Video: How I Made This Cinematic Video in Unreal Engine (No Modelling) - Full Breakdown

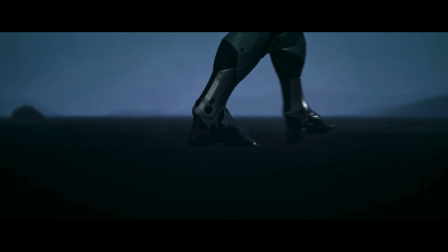0:00 Alright, I'm going to show you guys how I made this video in 9 simple steps with no modeling whatsoever.
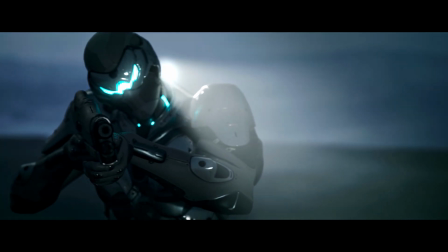0:04 And yeah, that's right, I said simple because this actually only took me about 4 hours to complete, and honestly, I work pretty slow.
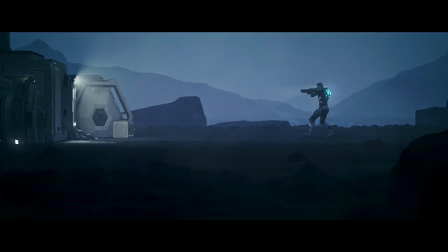0:10 I'm going to be going over my entire workflow from start to finish. This includes creating the environment, the lighting, adding VFX, color grading, everything. Subscribe if you guys find these videos useful, and we'll get right into it. Okay, so step one, the block out.
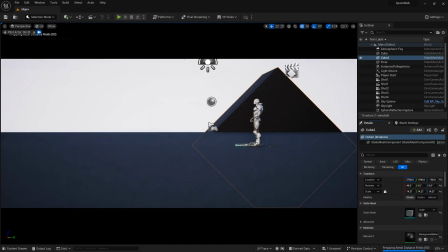0:23 I plopped in 3 scene camera actors, and then I used simple shapes to block out the scene so I don't have to worry about the composition and which assets I need later on down the road.
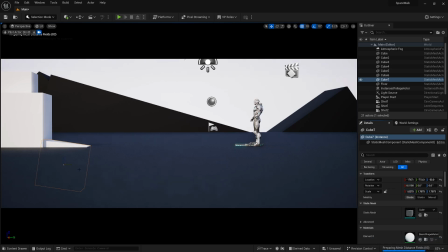0:31 I just like having the whole scene planned out, so later on I feel like I'm just filling everything in and making it look cool. In this project, I have 3 separate shots, so I had to block out each of those. I started with the final shot as it pretty much has every element of the scene in it. Also, I need to tell you guys about the camera settings I used. See, I wanted to focus on making everything look a lot more cinematic, so I had to use specific camera settings to do this.
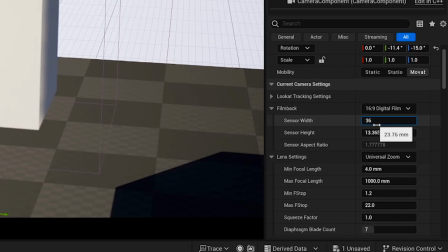0:52 First, I made the aspect ratio of the scene camera actor
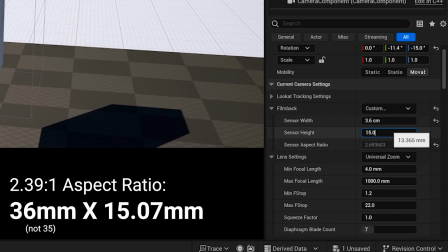0:56 2.39:1, which, by the way, is 35mm by 15.07mm.
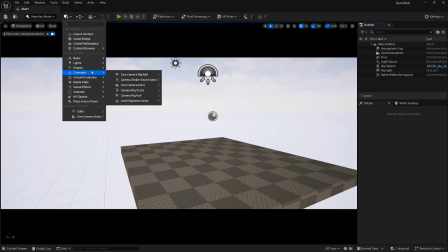1:02 I also added a motion blur to the entire level by adding a post-process volume,
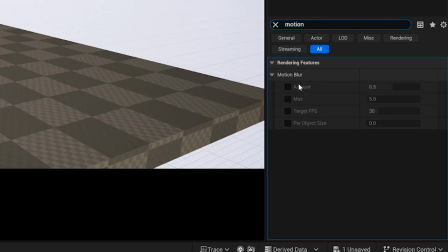1:06 and under rendering features, I adjusted the motion blur amount to 0.5.
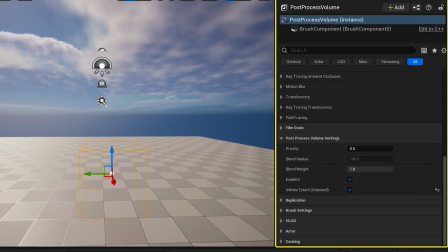1:11 Then, to make the post-process volume affect the entire level, I checked off infinite extent unbound.
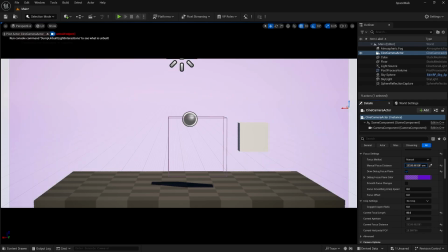1:16 I also adjusted the focal length of every camera to 80, which will increase how much the camera can actually see, but will also give you more precise control of the focus distance.
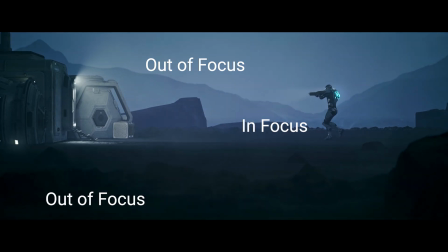1:25 Having the subject in focus with the foreground and the background looking kind of blurry will also greatly add to the cinematicness.
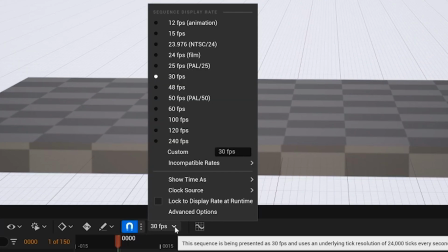1:31 Lastly, I also filmed this whole scene in 24 frames per second, which is actually done in the sequencer.
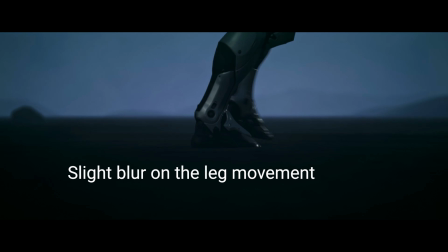1:37 With 24 frames per second, the blur between frames will make it look a lot more realistic. Step 2, gathering the assets. See, I didn't model anything for this project, so I had to download a bunch of assets to use for it.
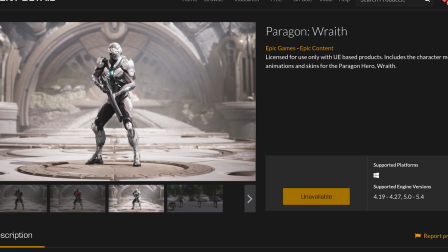1:47 I downloaded this free character from the Unreal Engine Marketplace, which, by the way, is actually Wraith from the game Paragon.
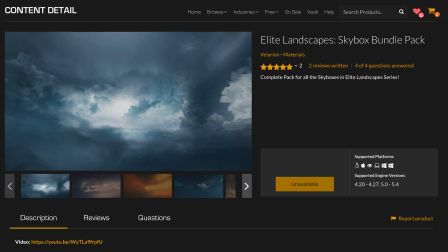1:52 This free modular space station pack from the Unreal Engine Marketplace, and this skybox pack, also from the Unreal Engine Marketplace.
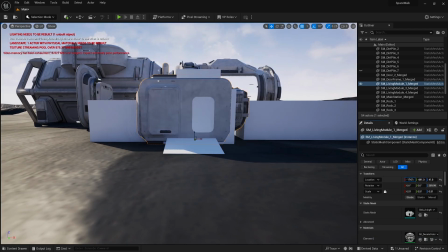2:00 Once everything was imported into my level, I started filling out the block out with the rocks and the modular space station meshes.
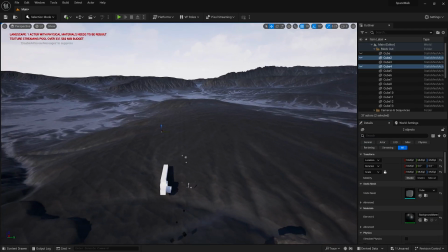2:07 To fill in the ground and the mountains in the distance, I brought in this giant landscape. Brings us to step 3, editing the landscape. See, the landscape plays an important part in this scene because the ground is decently flat, and then the mountains in the background are being used as leading lines to point towards the subject.
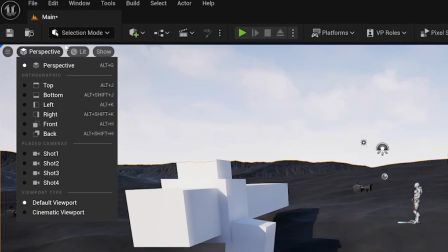2:22 Which is a pro tip, by the way. If you want to have a good composition, use leading lines to point at your subject. So if you go to this drop-down menu right here that says selection mode, change that to landscape mode.
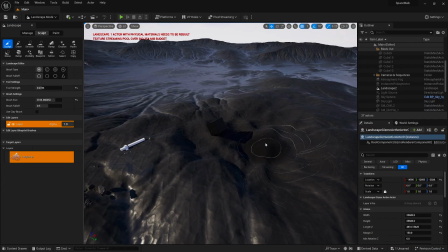2:31 And now you can edit this landscape like it's made out of clay. I selected this flatten tool to flatten everything out,
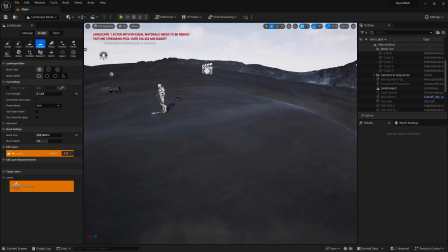2:36 as what I'm going for kind of looks more deserty, and I don't really want all these small hills and bumps in the scene.
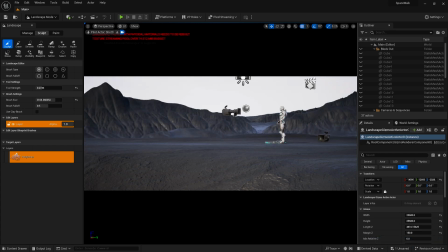2:41 Then I changed my view so I could see through my third camera, selected the sculpt tool, and sculpted the mountains in the background so they match what my blockout looks like. By the way, when you're using any landscape tool, hold shift to do the inverse of what the tool does. So the sculpt tool will pull the landscape up, but shift clicking with the sculpt tool will push the landscape down. All right, step 4, lighting, which is my favorite part.
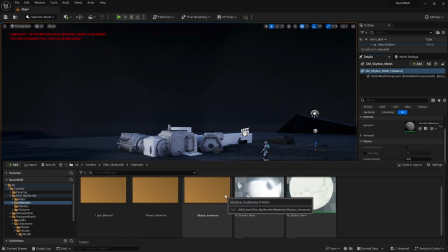3:01 Okay, so to light this project, I first dropped in a skybox, which is basically just a sphere that has its material applied on the inside of the mesh, not the outside.
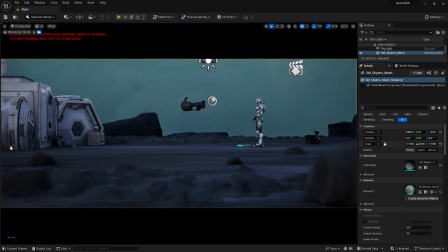3:08 I scaled this up to surround the entire scene, and then I applied one of the skybox matte paintings I got from the Unreal Engine Marketplace to it.
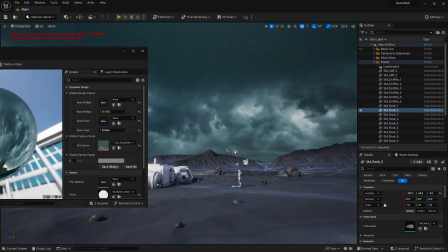3:16 After that, I adjusted some of the parameters in the matte painting texture. The skybox gives the illusion that there's a bunch of clouds in the scene, but in reality, it's just a painting of clouds.
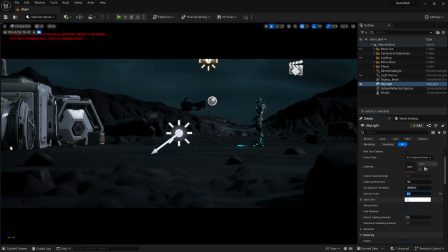3:24 I also added a skylight and directional light and edited the parameters of these as well.
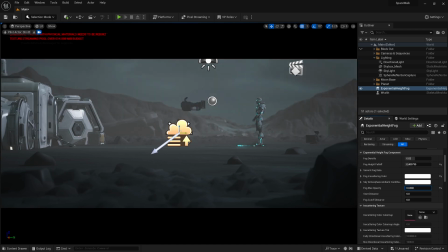3:28 To make the scene more gloomy and foggy, I added an exponential height fog and a sky atmosphere and adjusted their parameters until I got the look I was going for.
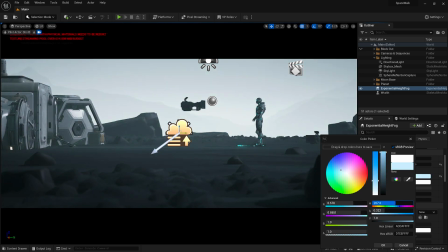3:37 By the way, turning on volumetric fog within the exponential height fog really helps add realism to the scene, as it'll give all lights a bit more atmosphere to them.
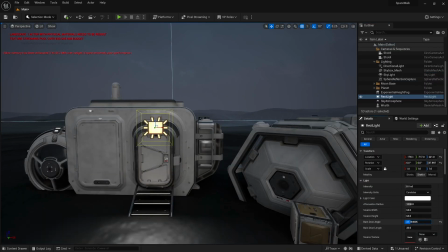3:45 Then to finish off the lighting, I added one singular rectangular light to the space station because I thought it looked cool. Okay, there's one last thing we need to do to finish the building of the world, and that's adding a sandstorm with Niagara VFX, which is step 5.
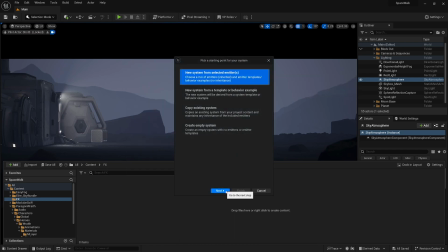3:59 To start off, I opened my content browser, right-clicked in an empty space, selected Niagara system, and used the hanging particulates template.